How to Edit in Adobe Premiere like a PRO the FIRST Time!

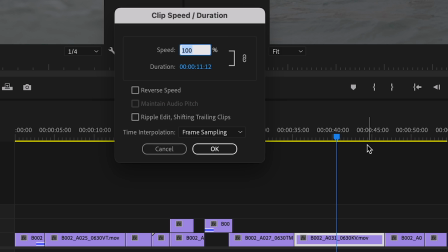In our case, let's go for 150% so it finishes faster. So far, we've been talking about video, but what about sound? Well, fortunately, sound is similar to video, where we can select in and out points of audio clips and drag them into the edit. From there, we can trim, cut, and move the audio around the same as we would for video.
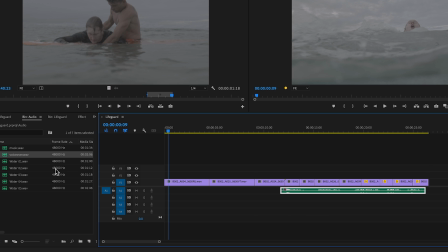For this edit, I'll add a voiceover, making sure it fits with the duration of the edit, add a few water splash effects to add to the drama of the man drowning,
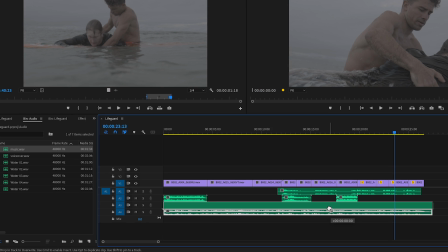and finally, a dramatic music track that I'll trim to the right duration. Now if I play this back, Drowning.
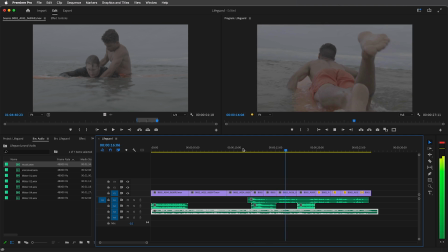I was sure to meet an untimely death until an ocean angel lifted. you'll notice the audio clips are too loud where they're competing with each other.
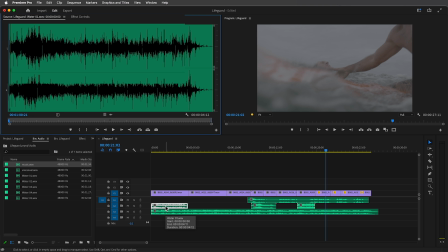So to change the volume, just select the clip, go to the Effect Controls panel, and change the volume level down.
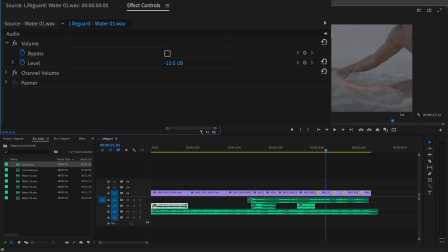I'll bring down the volume of the water effects a lot, the music down just a bit, and the voiceover up.
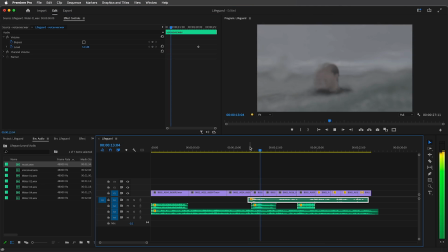Drowning in the ocean depths.
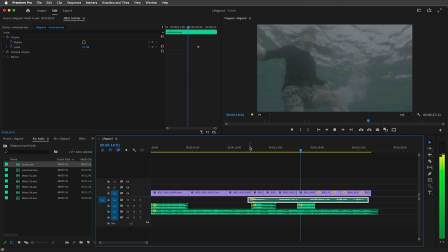I was sure to meet an untimely death until an ocean angel lifted.
This is just a quick correction. We'll further finesse the audio in the sweetening step. Now let's jump into step 3, effects and transitions, which can be found here in the effects panel.
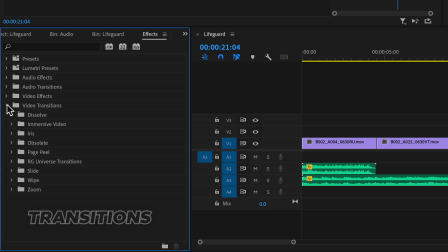Open the video transitions folder, and here we'll find transitions for dissolves, blurs, wipes, you name it.
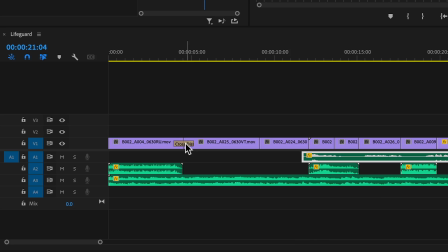To add a transition, simply drag it over top of the cut. Most of these transitions can be distracting and even corny, like the iris diamond.
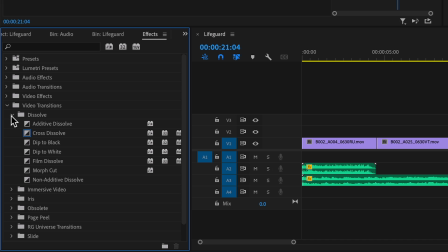So we'll stick to the one used most often, which is the dissolve. Let's try it here between the first clip of the man drowning and the lifeguard on the beach.
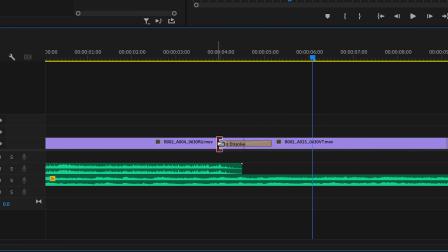To modify the transition's duration, hover the cursor over the left or right edges of the transition and drag left or right. To move the transition so it begins a little earlier or later, hover over the middle of the transition and drag left or right. Let's play it back.
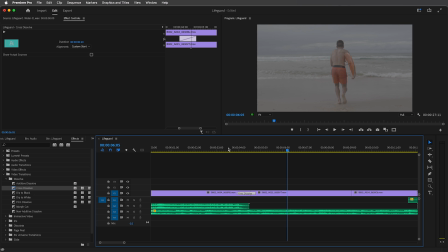I don't think the transition works for this part, but I would like to begin with the dissolve from black to the first clip.
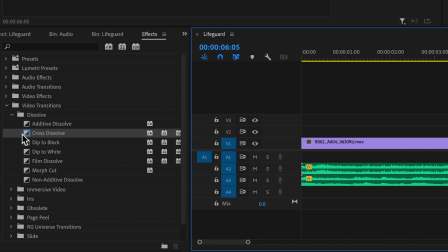So we'll add a dissolve transition at the beginning.
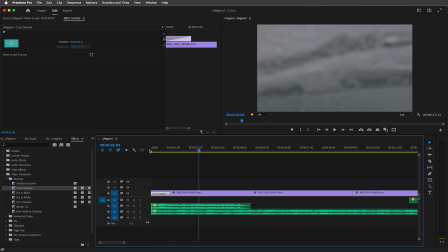We can also apply transitions to audio clips as well. The reason you do this is so that we get a fade-in effect that goes along with the dissolve from black to video.
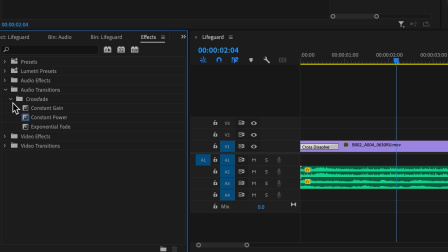We'll do that by going to the audio transitions folder and apply a crossfade at the beginning of the music and sound effects. That looks good. Then for video effects, go to the video effects folder. Here we'll find blurs, distortions, keying effects, and so on.
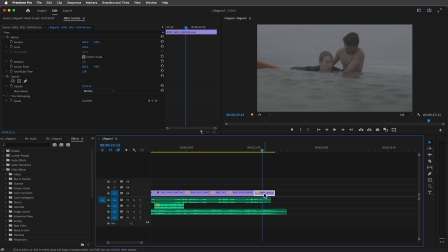So let's say for this last shot, we want to create some blur at the edges of the image to focus our attention more on the characters.
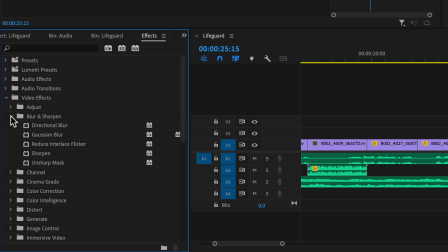I'll go for the Gaussian blur effect, and to apply it, we'll click and drag the effect over top of the clip.
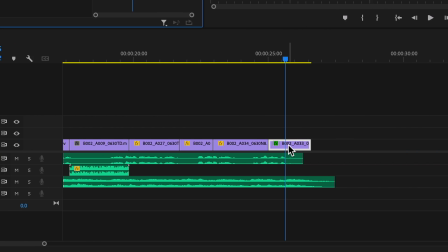With the clip selected, we can modify the blur effect in the Effect Controls panel.
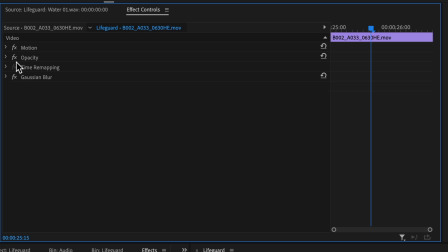By the way, the Effect Controls panel is where we can adjust all the properties for the clips like the opacity, position, scale, and rotation. Here we can open the control for the effect and create a mask.
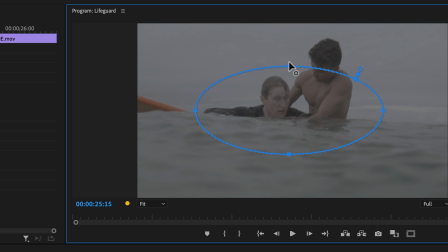Going into the program monitor, we can click over the mask and adjust its position, size, and add some feathering.
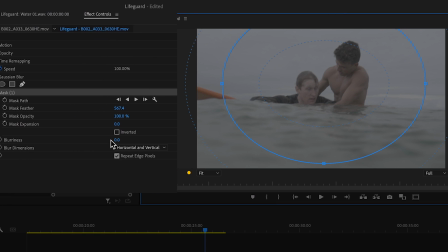Back to the Control Effects panel, we can bring up the blurriness amount and invert it. Let's see the before and after. It focuses our attention more and makes the image a little foggy, like there's actual fog or water on the lens. All the other properties in the Effect Controls panel, like position and scale, can be modified and animated too. For example, let's say we want to add a slow push-in on this clip.
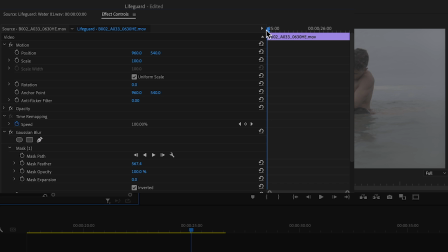To do that, we'll position the playhead at the beginning of the clip and then hit the stopwatch icon for the scale property.